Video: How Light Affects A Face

Hello guys, my name is Precious and I'm here with Flowshop TV to show you how the light affects a person's face.
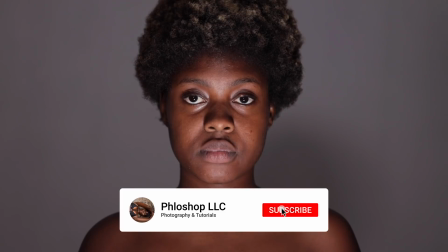8s
So like, comment and subscribe and share.
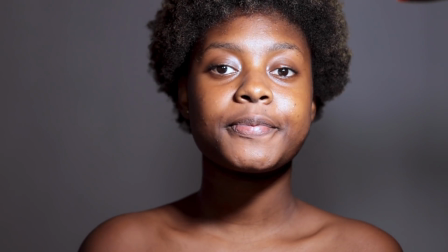16s
Okay, so today's video I'm going to be using the Aputure Amron M9.
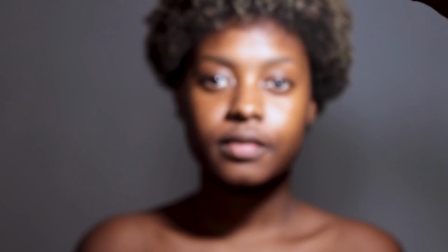25s
That's it right here, and I'm just going to be using this for demonstration purpose.
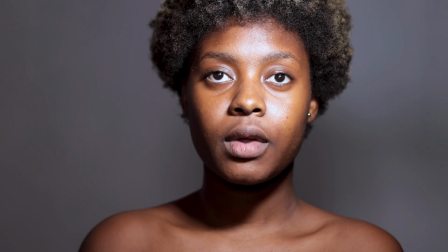32s
By no means should you light someone's face with a very small light source, unless you want to
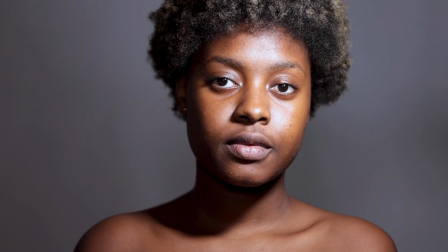38s
modify it and make it bigger to like softboxes or like umbrellas or something of the sort.
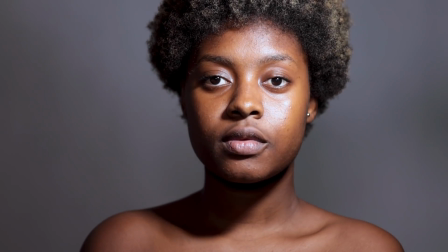44s
But just so I can have a lot of contrast between the
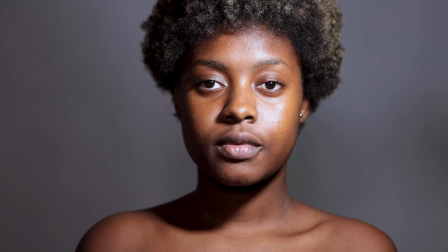49s
light and the shadows and shape the person's face and show you how dramatic the effect is, I'm using a small light.
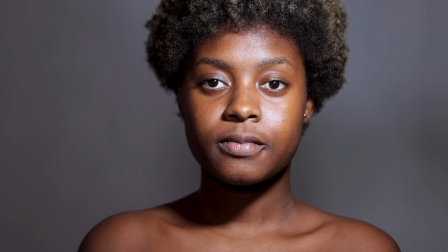55s
So this is just for demo purpose. Alright, so the first thing obviously is if you move the light very close to your subject,
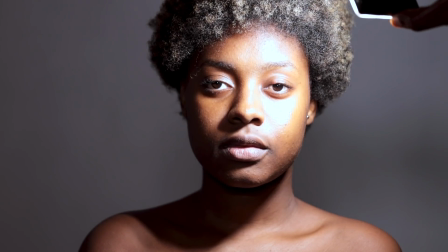64s
you're going to get very harsh shadows opposite the source of light.
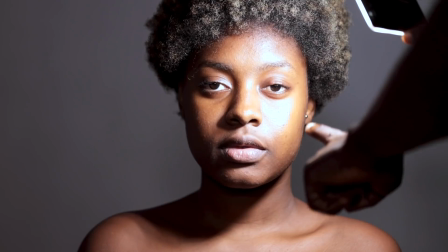69s
So if you're looking at your face right now, you notice this part of her face is very bright and then the shadows are falling on the opposite side, right?
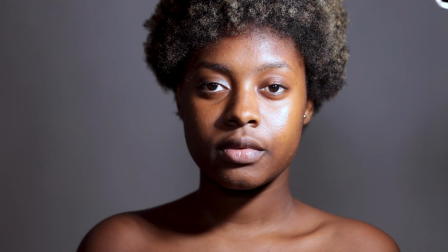77s
But from the same position, when I move the light further back, you're getting a better
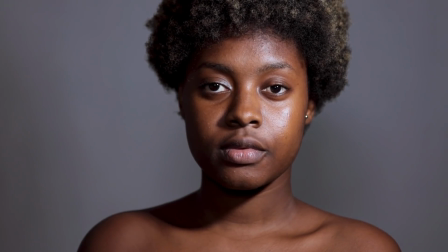84s
gradation of light and shadow and mid-tone on her face.
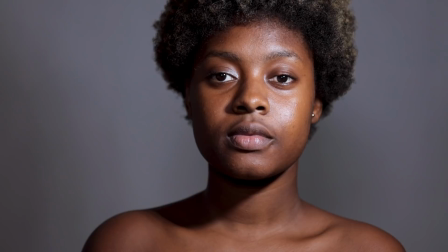90s
So even though the shadows are a bit strong, it's softer than before. So I'm just going to demonstrate it again.
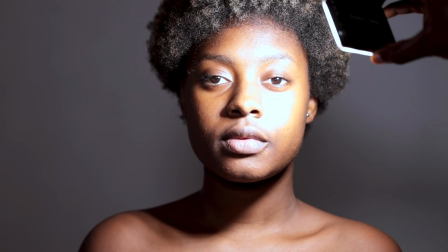95s
So this is very close and this is when it's further away.
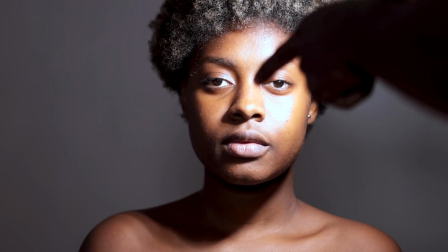100s
You also notice that it's coming in from an angle, so it's about 45 degrees to her face, right?
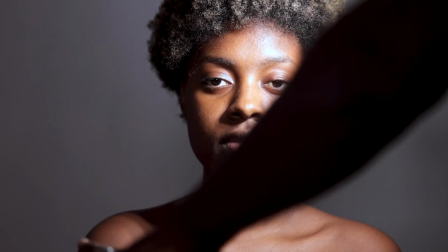106s
And that is how come the shadow is falling all the way to the other side. If I bring it right
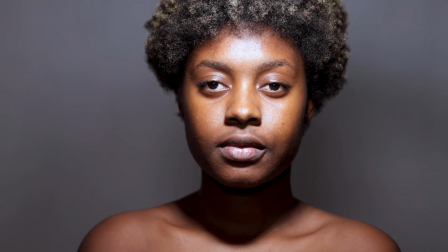113s
to the center, right, so it's in the middle, you notice all the shadows are going right under her chin.
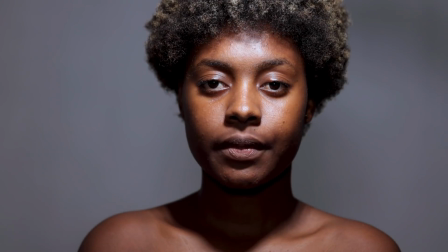121s
If the light goes further up, the shadow gets longer, and then we are beginning to see the shadows right under her eyes, her nose, and then her lips as well.
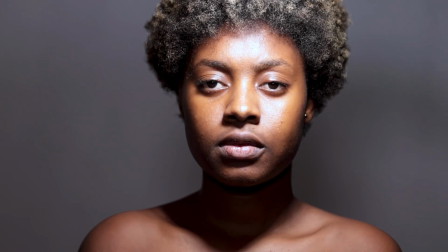132s
All right, and the same thing applies. If I bring the light closer, we get a hot spot and we get very deep shadows.
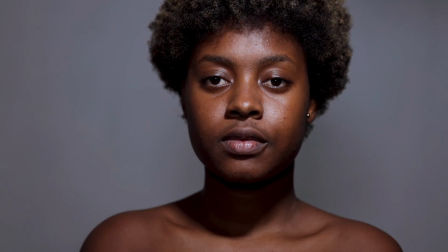139s
But if I pull the light further back, we're getting a much softer and pleasant look.
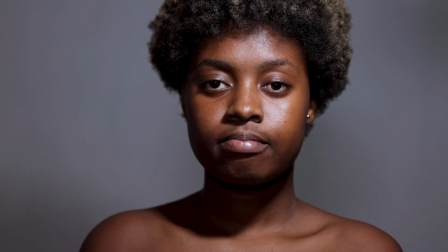143s
So in the same way, if you're using a very big modifier, if it's closer to your subject,
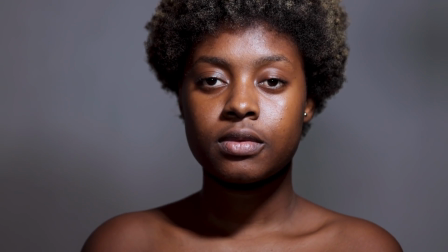149s
you're going to get a very soft and broad light source and you're going to get deeper shadows.
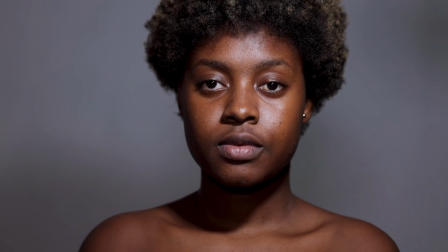154s
But when you pull it away, everything just softens up. In the same way,
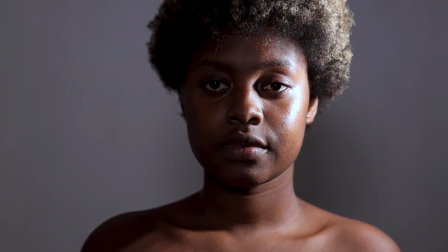160s
if I move the light all the way to the side, now we're getting something that we call split lighting.
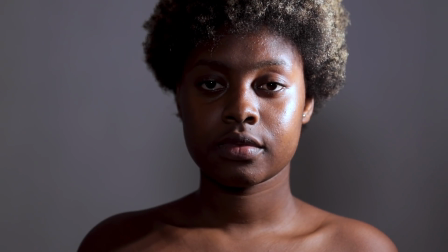168s
So one half of her face is in deep dark shadow and the other half is bright.
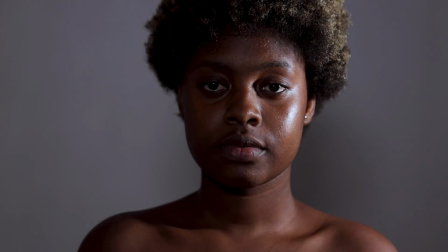174s
But the same thing applies. When I move the light further back, you notice that we are getting a bit more of an even lighting. So even where the shadow isn't as dark and deep as it was when the light was close.
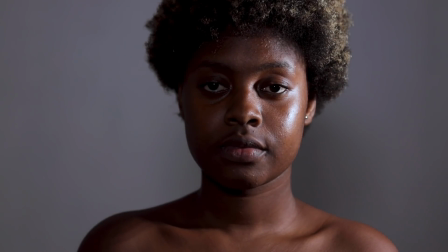186s
So I'm going to demonstrate that again.
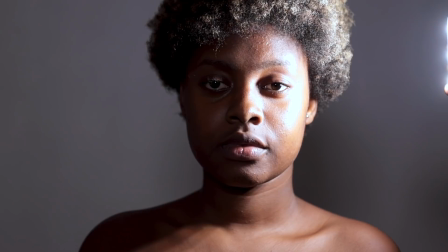187s
So I'm bringing the light closer and you can tell the other part is really deep and dark and the opposite side is very bright.
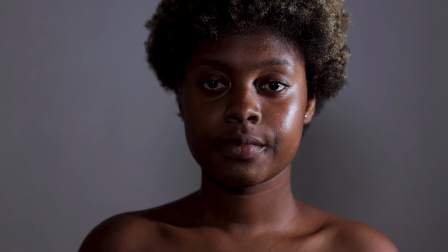196s
But when I move the light source further back, everything just becomes a little bit softer.
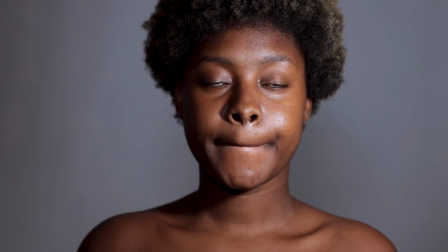202s
Alright, again, you wouldn't want to ever light anyone from beneath. I know sometimes people do this for dramatic effects and like I'm sure you see them in horror movies and stuff,
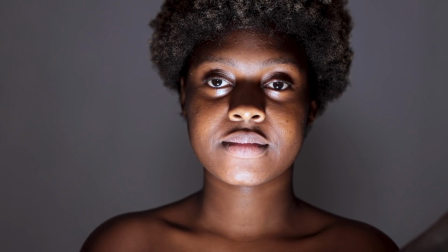214s
but typically you wouldn't want to do this.
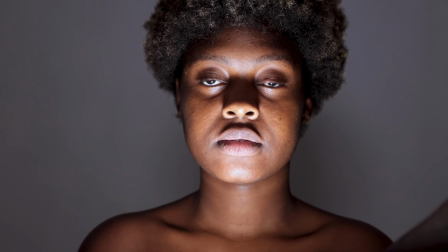217s
I would want to do another demonstration just to show you when you can use another light source from beneath.
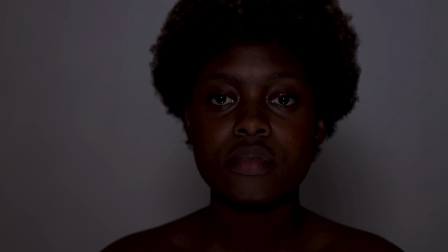224s
Okay, so like I demoed earlier, there was this light beneath that looked very
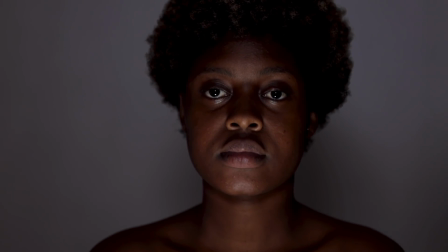233s
horror-like, and I'm just going to turn on the light from above.
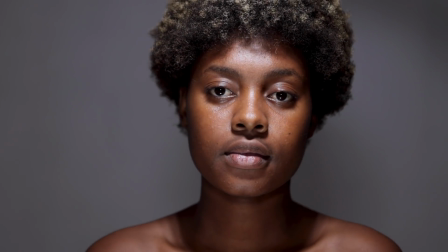237s
So now we have two light sources, and the moment I turn that up, you notice we're getting a very nice and balanced light.